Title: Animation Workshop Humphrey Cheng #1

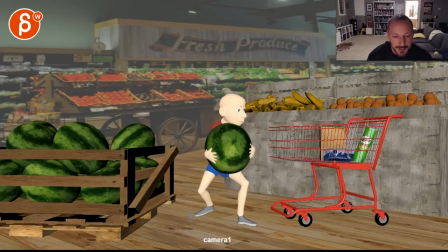So to me in terms of contrast this would be step step step step step into a turn here.
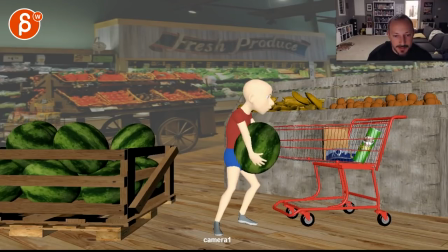This I'm not quite buying the way either because it's mainly coming out of his you know
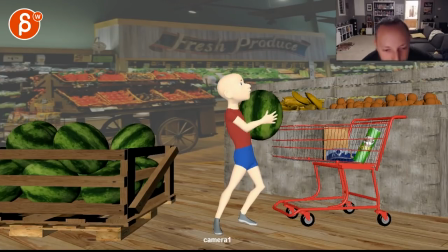his forearm and a little bit of his upper arm bicep uh
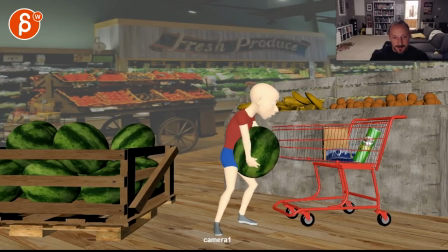biceps area here so i think you would have to have more of a move back with his head then the back then his arms it's kind of i need more momentum he needs to swing himself back
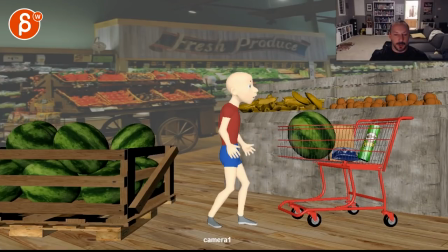to get this into here which is cool and you can always anticipate the whole thing by
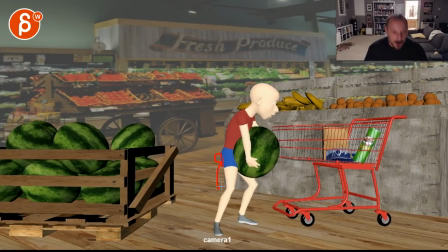lowering the route then going up right so he goes he goes down and then it's so it's a head up chest back push up with the legs for the root to go up and that whole thing swings the uh watermelon over and again i wouldn't do those arm swings
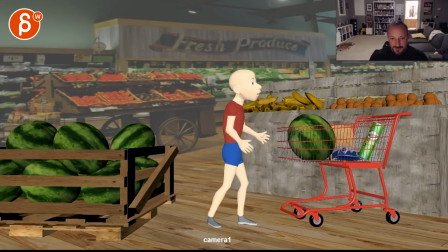i would probably just keep them up here resting and then this is a bit fast for this to go up could be over one frame but then going down over one frame especially coming back is a bit weird because you have the watermelon going a bit this way it's left or right it's not full straight
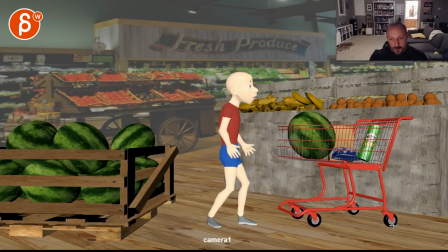down so if this goes up i will bring this back down over at least two frames if not three if i kind of play with this a bit i'm curious what the feel would be but then the wheel would be here you want to have bam you want to forward or screen right um forward for him
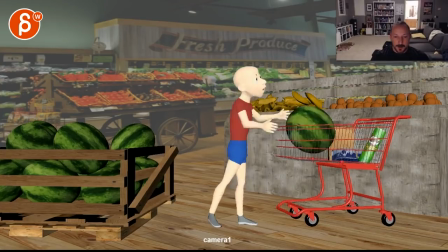but screen right movement of that cart here this just feels too fast and maybe that even maybe that's even too big you can go up and then down over two frames but the height here cut that in half which will slow the whole
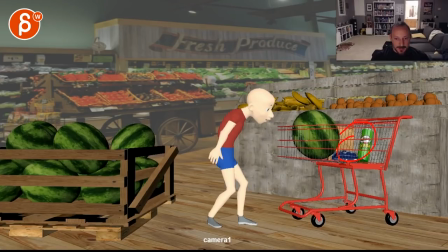thing down that might even be better i don't mind this stuff here that's kind of okay but i would probably do a little bit of like i say a little bit uh translate and roll of this card here so by the end of maybe here ish You know,
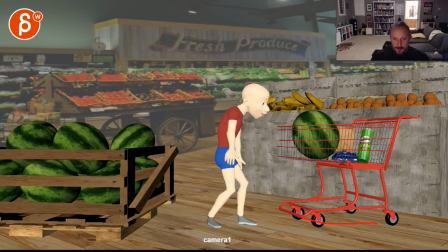that card could be here. It could still have a bit of a roll. And I'm not sure if you have any control over these guys. They would have to rotate a bit. Cards usually have rotation in the front wheel, so you can turn that thing.
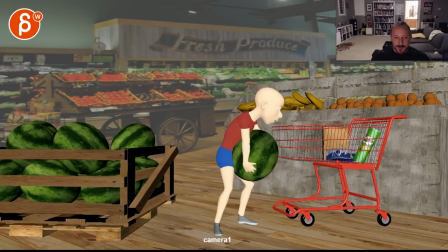Alrighty. I mean, there's other stuff, you know, in terms of the facial expressions, finger poses, polish on the feet, like stuff like here, feels like you're overextending that leg.
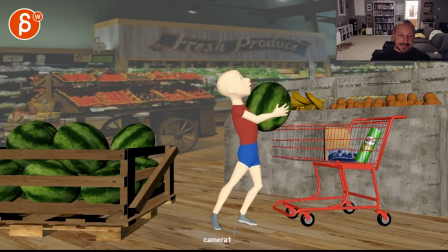There's not enough foot roll. but i feel like i don't want to get into this into this right now because
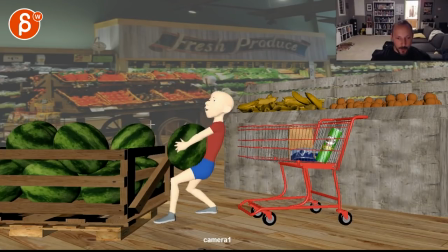there still seems to be you got to choose on what you want to do with this moment again i
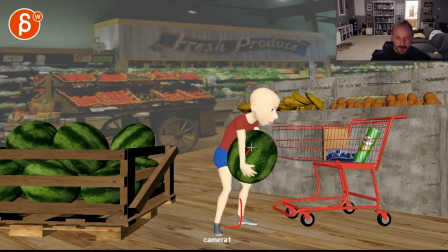would take this out i would take smaller steps to get there and then
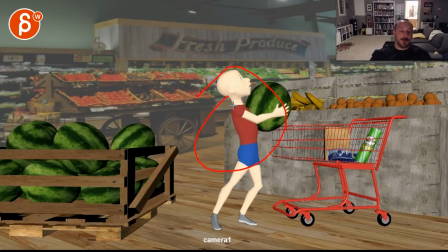this whole area is such a big and different um move body mechanics wise that it seems like bigger chunk for you to fix and just as a visual thing i would not mix photos with cg elements it's just kind
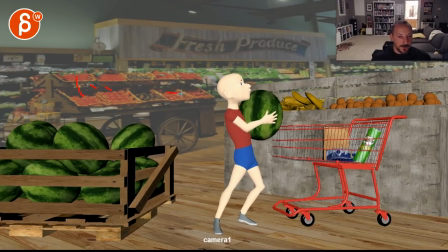of a weird mix between a lot of texture variety even here that's a lot of texture stuff with very plain textures here i would keep it within this style even this might be too much and just simplify
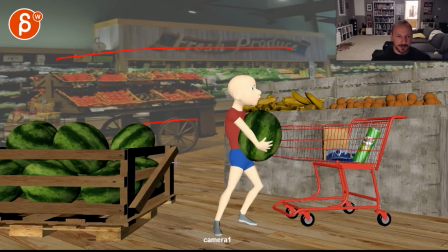simplify the look of it also i believe in terms of the perspective this seems a it off so i would just personally take you know add geometry pieces in the back if you want to fill in this background but i would take the the photo away and just keep it all cg all right
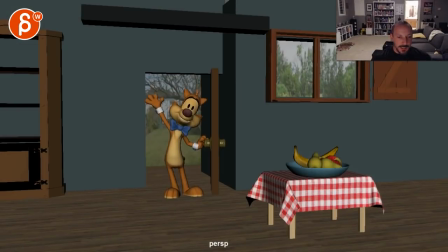that's that for this one now this clip is even more broad strokes just because the first time i was watching this i was slightly confused as to what was happening i did ask you and you wrote an email back that he's saying hi to the audience which i'm not sure if that helps it's still confusing basically
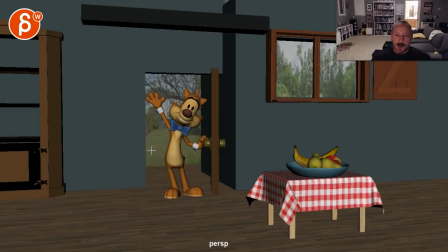when i was watching this i was going okay he's saying hi but to whom is is kind of looking at us or is it slightly just to the right of camera i'm not sure okay let's continue okay wait what is he looking for why is he so
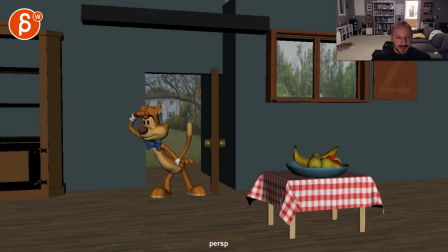angry concerned it's so weird going from hi and then this like okay i guess he's looking for something it's a bit of a weird acting break besides some sliding feet there, but Okay, so then it looks over here sees this But then it seems really I
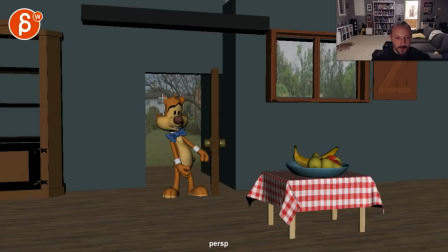Know this weird because you go into a bit of a confused look But if you're confused Okay, maybe not you're not looking for this or why you confused, but then he seems really freaked out Really freaked out Okay, why?
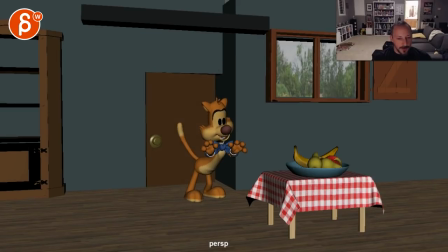but then it takes the time to close the door if you're that freaked out then you would either get to this thing as quickly as you can or get away from it you know it's either you're afraid from it of it and you want to go away or you're really interested in it
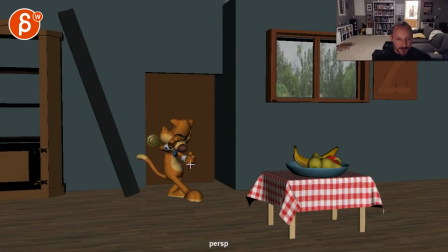and you want to get to it quickly but then they'll take the time to close the door that feels a bit weird and then this suddenly happens i mean i know this
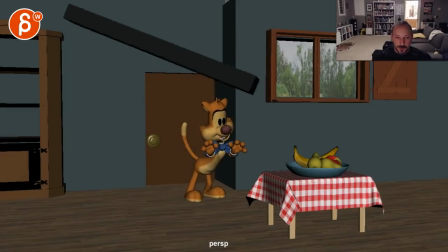slams down i guess this comes loose but then it suddenly turns into that with a lot of weird stretching like where the the physicality of head gets very water balloony i'm not a massive fan i mean this is my potential be a bit
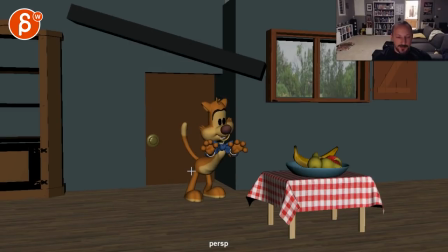subjective as well but usually for i mean for stretchy stuff i would look at what parts can stretch parts of the body limbs could stretch you know stuff like this and a bit in the head but still even in cartoon fashion there's still a skull that's hard so you can stretch like this area the
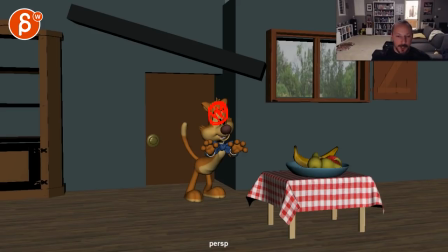cheeks and the bit of the jaw down and kind of the fleshy parts you can stretch but for the upper part to balloon like that feels a bit weird
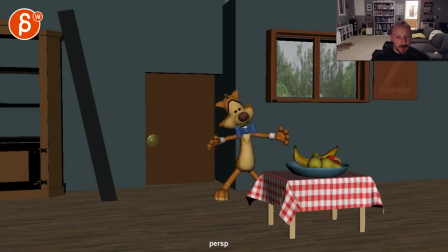but then he moves over here and then holds on to that way how does he hold on to this this is a bit weird too because he brings his arm back really really far but i say okay then he's really really knocked out but we're spending a lot of time on this so
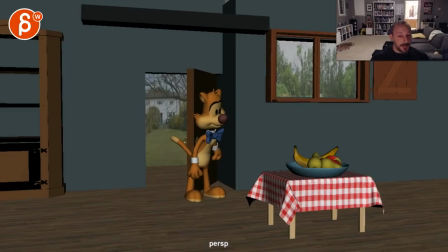if you watch this he goes and then you feel like okay let's let's get to this big oh wait why did you take time okay
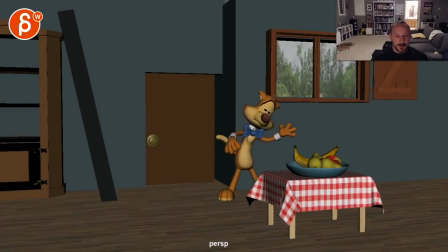okay you got hit okay well he's really stumbling for a long time holy moly